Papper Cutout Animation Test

Oh, hello folks. My name's Tankinchin Chad, or just Chad for short. Dcolemanh has something special for me to tell you about. He's bringing his animation skills to a new level of production on our show. I'm talking paper cutout stop motion. In fact, he made 2 test videos to try it out for himself and get your opinions on the whole idea. We just may use it on our future episodes. Let me show you them.
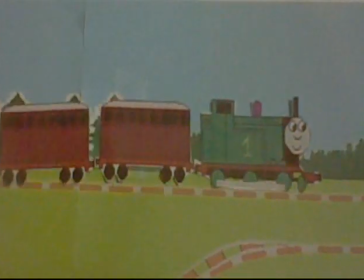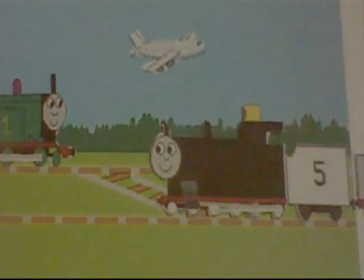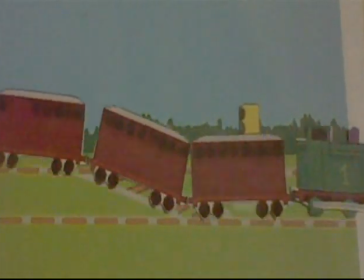Wow, that second one didn't turn out the way we thought. But you can't blame us. Dcolemanh is just getting started. Now let's see how he did it. The first step is making the scenery.
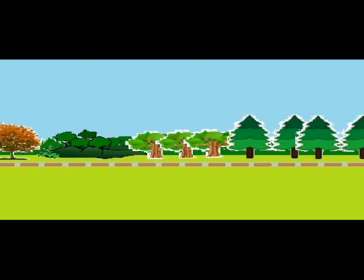It's a simple long background broken into separate files that are printed and taped together on paper.
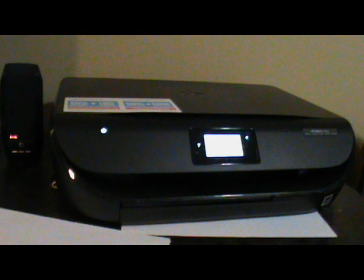This is David's printer, a late arriving Christmas present that was used to print out everything.
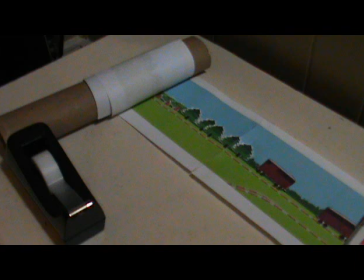Then the background is taped to a cardboard tube that rolls it up to make it move in stop motion as I pull my coaches down the tracks.
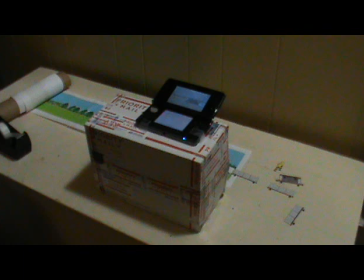So the stop motion camera, a Nintendo 3DS, stays in one spot at all times.
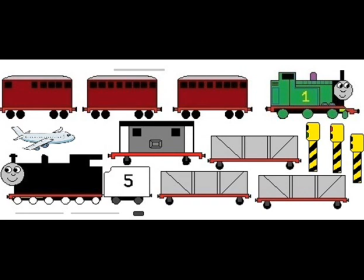The second step is the characters and foreground objects. Simply, they're also printed on a file of their own and cut out from the paper.
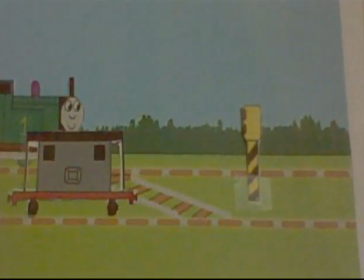The foreground items, like the signal, are taped on a chosen spot in the scenery, so I'm able to go behind it.
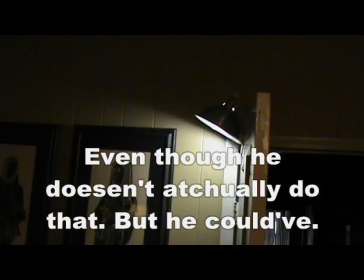Step number 3. With a lamp shining on the studio to keep out shadows,
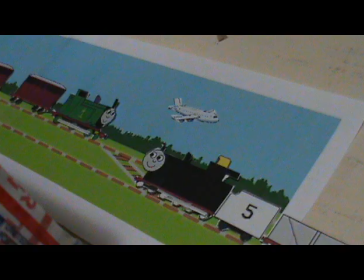the characters are moved frame by frame along the scenery with moving side rods that are just little gray rectangles, separate from the wheels and moved per frame on top of them during the animation process.
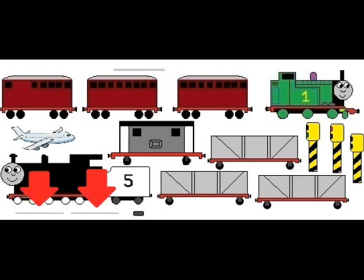Mine are just one piece, while Johnny's were 2 pieces in one, but more difficult for David to move in the way mine do.
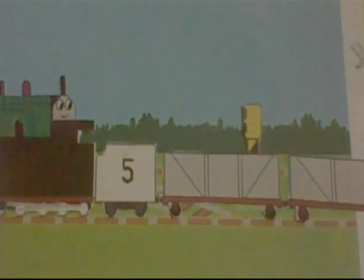It was also hard to keep myself from wiggling while Johnny moves in front of me.
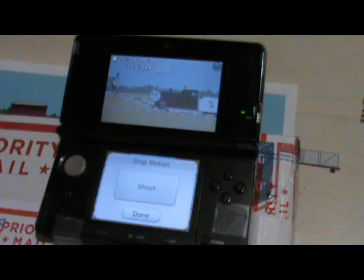The 3DS makes transparent versions of each previous frame, so it makes it easy to determine how big the next one will be and keep myself in the same position as the scenery moves.
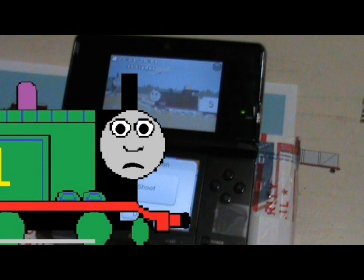If the DS is moved even an inch away from its position, David would have to start over.
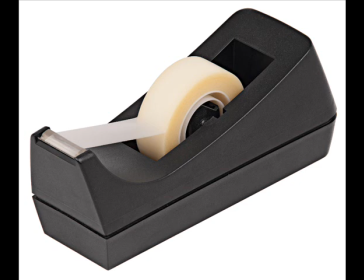Tape helps keep it still in case he bumps it by mistake. In fact, it would keep everything still when it's supposed to, David finds out.
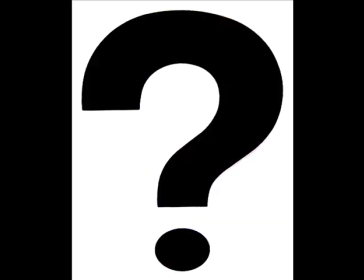So how does David feel about the experience? Well, each video took 2.5 hours to finish, the amount of time his 3DS battery can last.
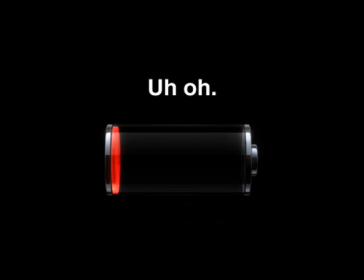He had to finish the first one in a hurry,
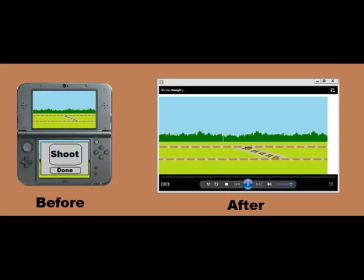and keeping out the white parts of the paper scenery was hard because of the finished 3DS videos being wider than what's seen on the DS itself. It was especially tricky to move the train side rods into perfect positions per frame because they're so small.
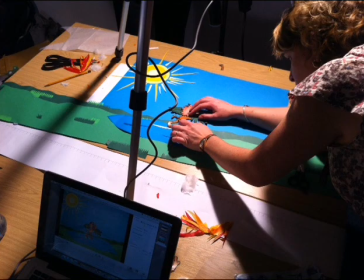But in conclusion, paper cutout animation will very well be the future of our internet series.
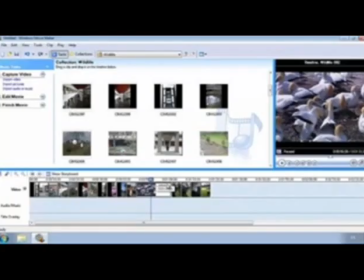David will still be editing most frames himself,
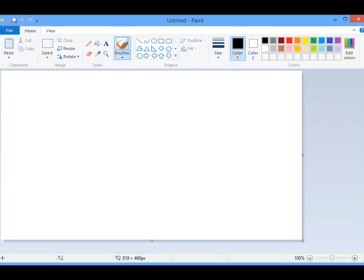but paper cutouts will be used for those that would be too hard for him to sketch on the computer and save some time.